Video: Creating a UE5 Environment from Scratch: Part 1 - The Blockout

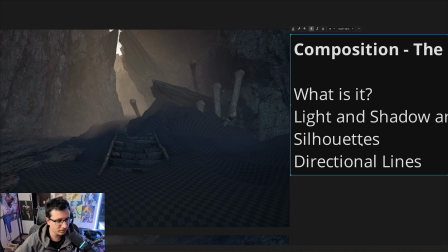[4:07]
are creating silhouettes and silhouette is what will make your environment
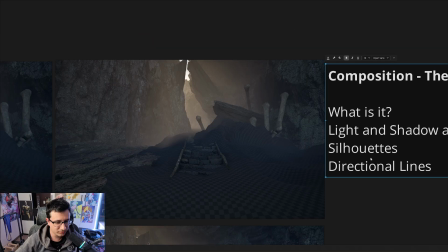[4:14]
look cool it's what it gonna make it interesting a bad silhouette usually tends to be very boring
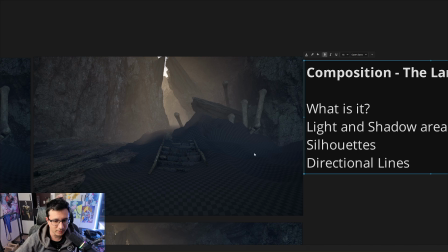[4:21]
so we're gonna talk about that a little bit later and then the directional lines
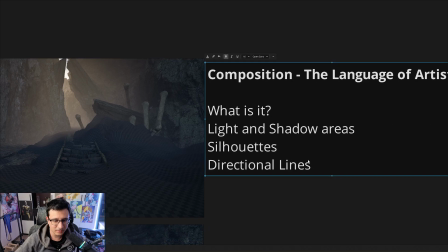[4:25]
which is the lines that they are created by light and shadow but not necessarily it's always between light and shadow
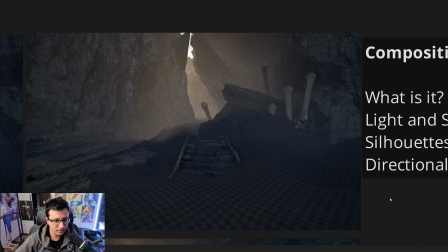[4:35]
so what is a line? a line in a in a 2d
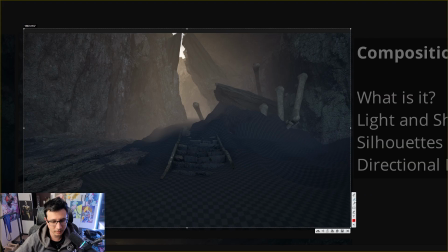[4:40]
space is basically what you write here right if i if i paint here and i and i put a line you will see that the directional line is pretty much like this and your eye will go from from here gonna go up and then you're gonna
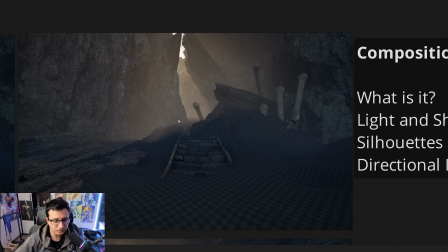[4:57]
you're gonna see what's what's here right so lines are created everywhere in our scene line lines are
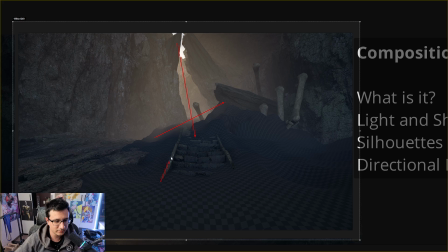[5:06]
created here lines are created here lines are created here here and
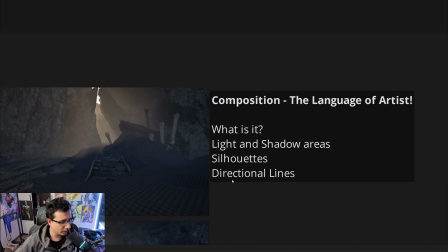[5:12]
we're going to talk about that in a in a few seconds so
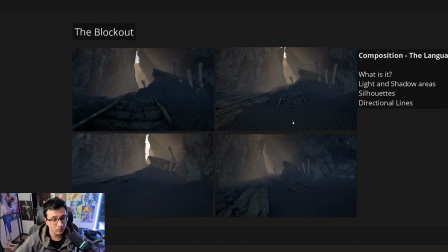[5:19]
first off how do you decide where where you're gonna put your
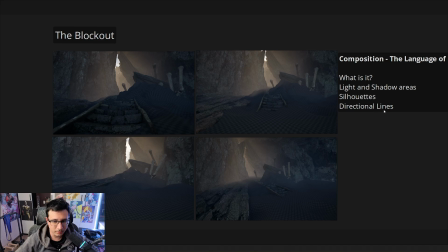[5:27]
composition but it's not there is a rule that you can use
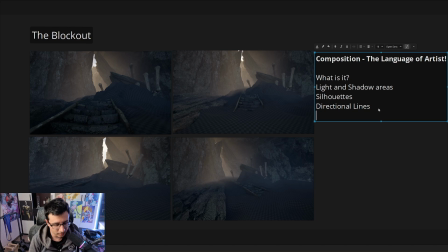[5:31]
called the foreground middle ground and the background so the foreground middle background it's pretty much like you must have in your compositions like otherwise like you're gonna have to play with other tools
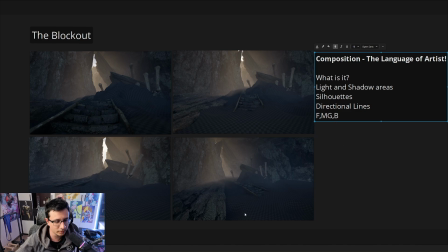[5:49]
so we can use this one to decide where you want to put your camera i believe this is his main shot
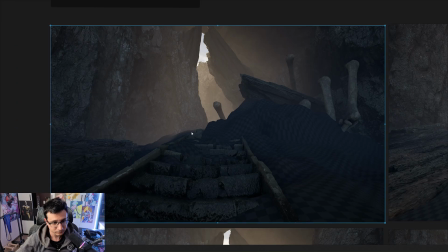[5:56]
and the reason i'm inclined to choose this one is because we do have a foreground
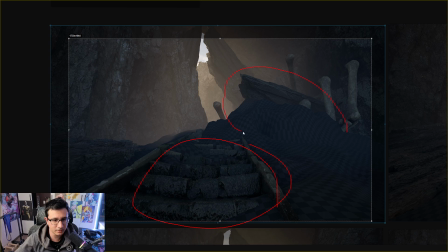[6:05]
sorry yeah a foreground a middle ground here and a background here on the back right so that's really good we already covered this and
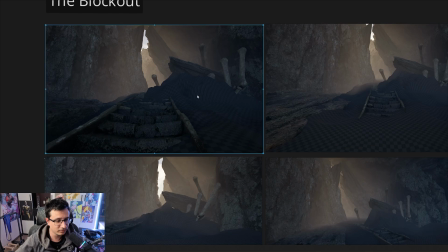[6:14]
that's why i think this image looks interesting compared to the other ones where
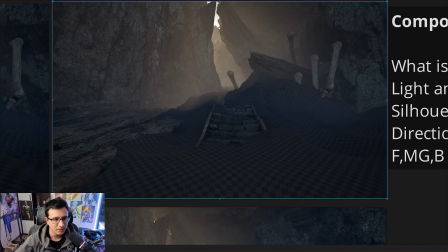[6:19]
you only have the middle ground and the background you don't have the foreground here in
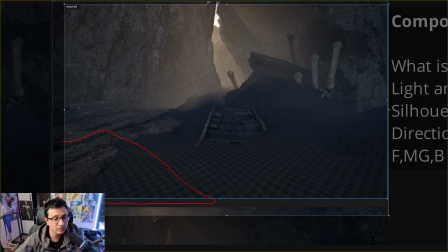[6:23]
order to have the foreground here you will need to put like a rock here something like that and it's going to be really close to the camera and then it's
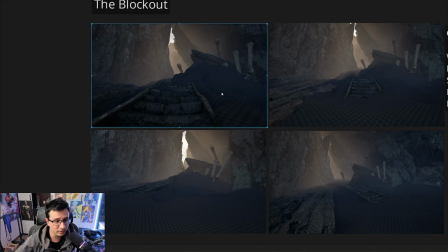[6:32]
solved right but in this case it doesn't so we will assume like this is the main shot same for the rest of images
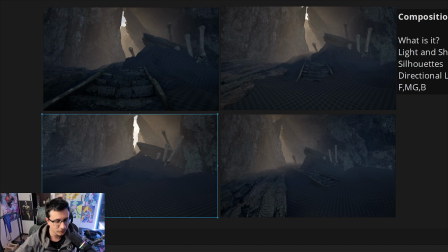[6:40]
you don't have a foreground you only have a middle ground and a background so these ones are are just not a gun not gonna be as
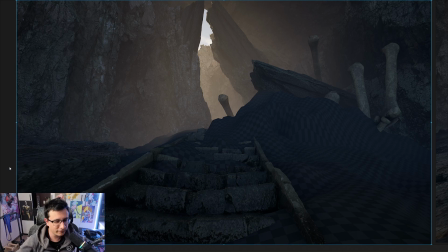[6:47]
good as this one so if you think like oh i feel like this one looks good i just don't know why i just explain you why we're
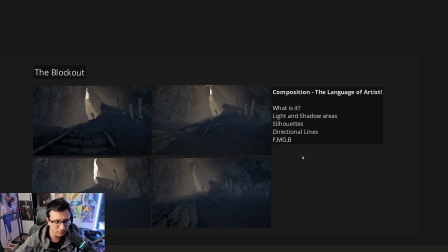[6:55]
gonna try to put in words every feeling that you have when you see this image so that you can apply it next time when you make an environment so the next thing i'm
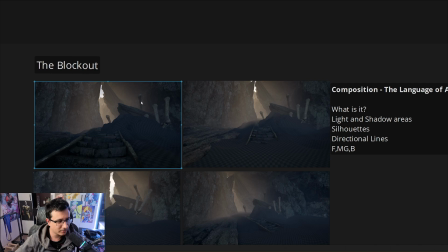[7:03]
gonna see and that's something he mentioned like he feels like you feel a little bit claustrophobic here and it has a lot to do with directional lines.
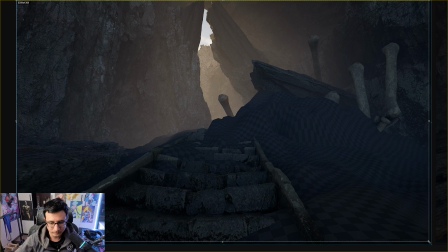[7:13]
So if you take a look at these directional lines, I'm going to read it as something like this. Like you're going to have your stairs here, you have like this, or you're going to go up,
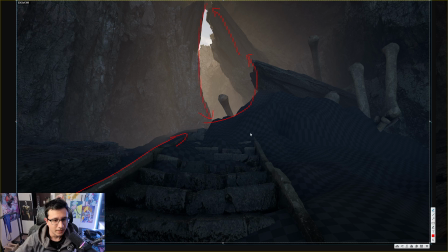[7:29]
and then you're going to go down. And here you have some blockers. These are called blockers because when your eye looks at like this direction here or here like your eyes when you
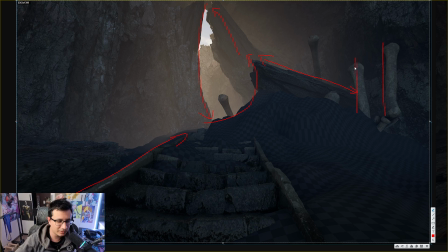[7:47]
encounter a vertical structure it's they they're gonna feel like they are you know a little bit uh you need to bounce back so i don't know if this was on purpose or not but it's working so it's good that you have those vertical structures here so here it's pretty much flat you don't see
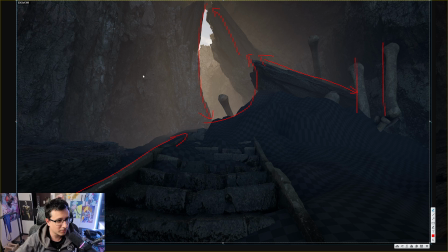[8:05]
much uh you because lines are created by contrast, either by shadow or by color.